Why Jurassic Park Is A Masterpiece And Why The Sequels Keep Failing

There are many videos on YouTube that attempt to answer that question, but a lot of them just devolve into lamenting how much better movies used to be in the 90s. And honestly, I'd like to avoid that. I'd also like to highlight what makes Jurassic Park the perfect summer blockbuster, and how its approach contrasts considerably with the sequels. Because when you take a step back and look at all these movies in their totality, one thing becomes painfully obvious. When a movie is as great as Jurassic Park, the sequels are almost destined to underwhelm, but not for the reasons you might expect.
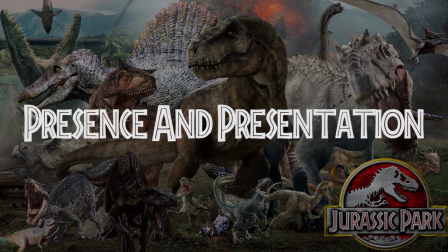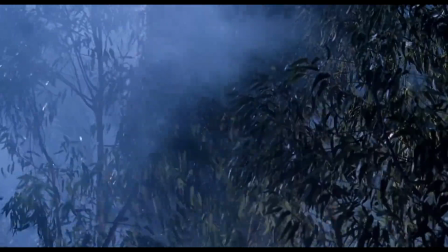[4:51]
The first few minutes of Jurassic Park don't waste a single frame of film.
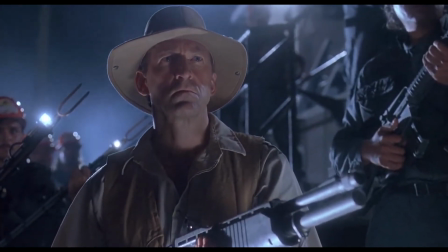[4:57]
It's so dark and ominous. We see a bunch of heavily armed men transporting something in a cage.
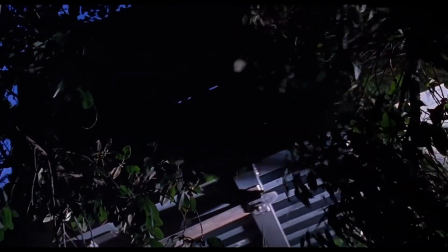[5:03]
Something that's clearly very dangerous and volatile. You never actually see what it is.
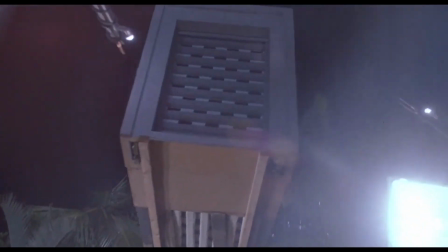[5:10]
Maybe if you didn't know this movie was about dinosaurs, the message still comes across.
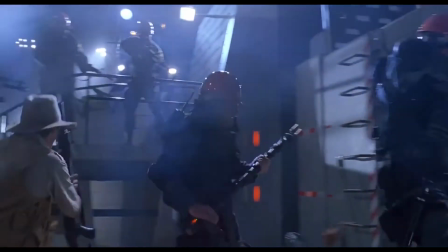[5:17]
There are some dangerous creatures in this movie. and they're willing to attack and kill humans.
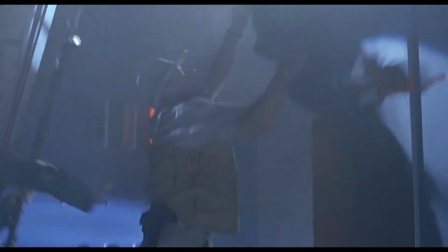[5:24]
And even though humans have the tools to fight back, it's just not enough. It sets a clear tone for what kind of story we're about to experience.
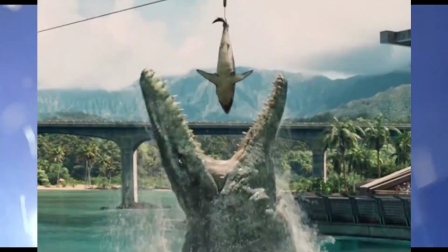[5:34]
And it only gets more intense from there. And the sequels, well, they're not nearly as subtle.
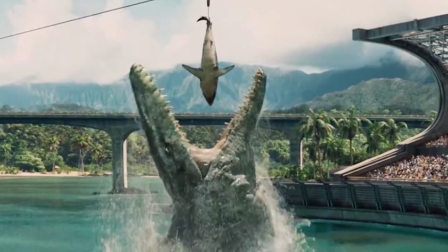[5:42]
In fact, subtlety is almost entirely abandoned by the time Jurassic World comes out.
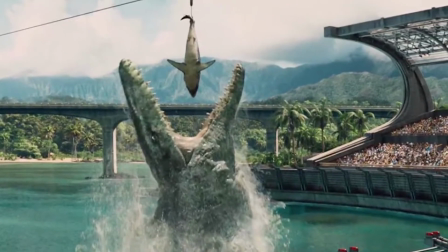[5:48]
Now some of that is unavoidable. There's no hiding the fact that these movies involve big, dangerous dinosaurs.
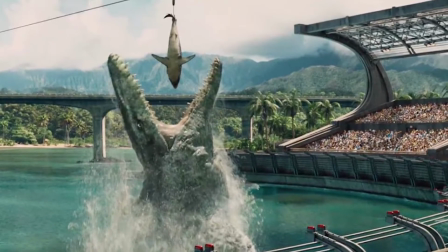[5:56]
Trying to surprise people like that is like trying to surprise Star Wars fans about Darth Vader being Luke Skywalker's father.
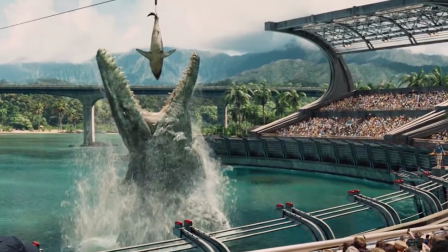[6:04]
But that lack of subtlety isn't the biggest issue with the sequels. Hell, it's barely in the top five.
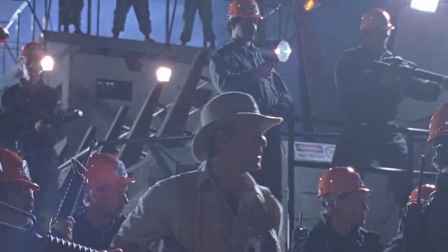[6:11]
The reason that first scene is worth highlighting is simple. Jurassic Park presented the premise of its story perfectly.
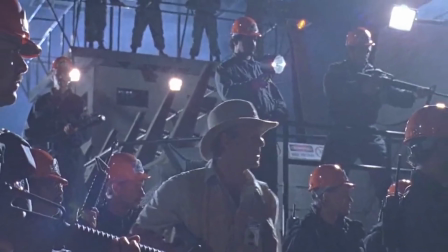[6:20]
It offers vivid, suspense-laden hints about what this movie involves.
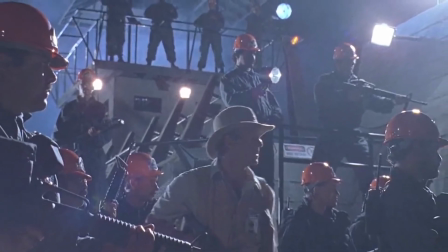[6:26]
Then, it steps away from the action, and it takes time to tell that story.
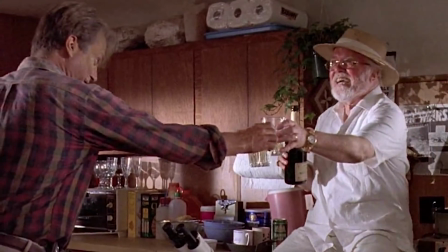[6:32]
It doesn't drag at any point. Within the first ten minutes, we meet the main characters and learn about the main conflict.
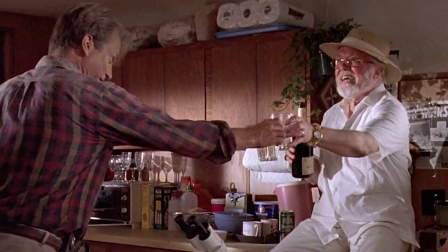[6:40]
We find out that John Hammond has a problem.
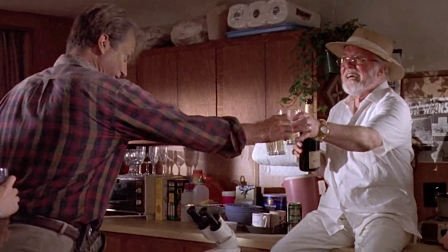[6:44]
He's about to open a revolutionary theme park, but he needs two experts, Dr. Grant and Dr. Sadler, to sign off on it.
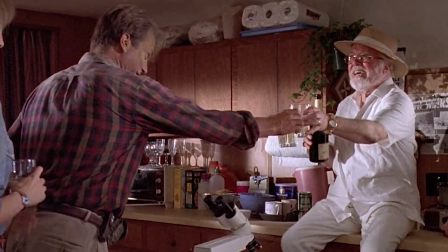[6:52]
That'll get his lawyers and investors off his back, and it'll allow him to proceed. It's so simple and streamlined.
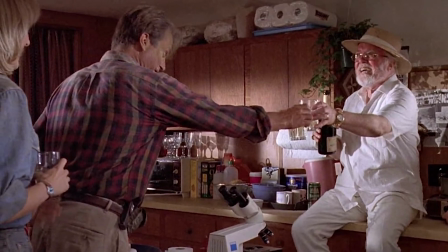[7:00]
Even a kid can follow it. There's still plenty of blanks, but that's by design.
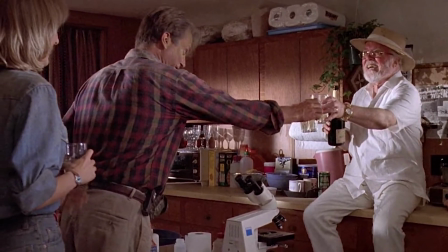[7:06]
That's where even more subtly comes into play. Again, if you didn't know this movie was about dinosaurs, stores, you wouldn't even know what kind of theme park this is.
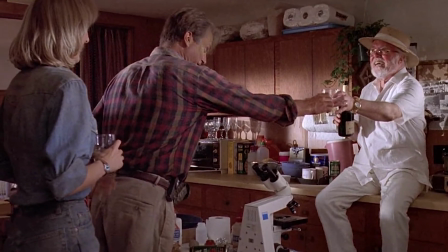[7:15]
You just know that John Hammond needs some experts to help him. Everything that happens from there just emerges organically.
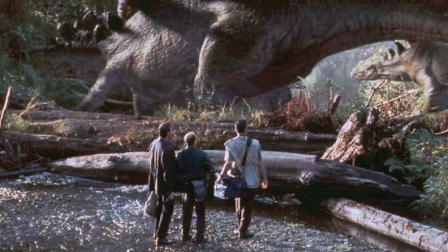[7:23]
For the sequels, Jurassic Park The Lost World, Jurassic Park 3, and both Jurassic World movies, well, it's more of a mixed bag to say the least.
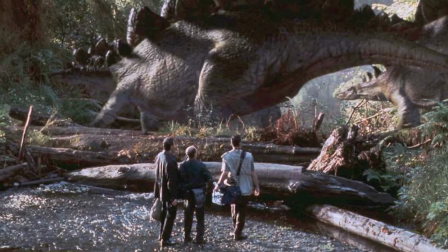[7:33]
Some are messy and hard to follow. The first 10 minutes of The Lost World and Jurassic Park 3 are just so mundane. scene.
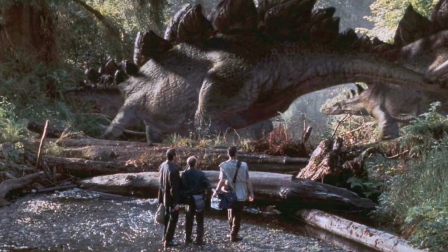[7:41]
They're not bad per se. They're just not at all memorable.
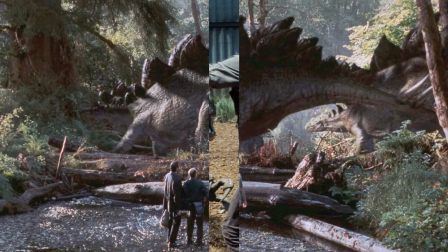[7:46]
There's none of the intensity that we got from that opening scene in the first movie. Now, I can see that both Jurassic World movies are a bit better in some respects.
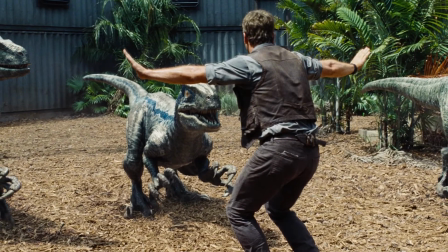[7:56]
They don't waste time establishing what these movies are about. Granted, it's pretty generic.
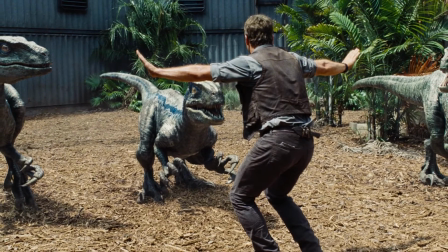[8:03]
It really doesn't offer anything that new, but at least we know the situation.
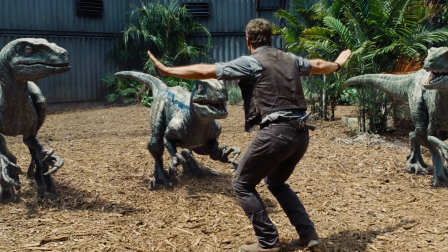[8:09]
It may lack tension or suspense, but it's not overly vague.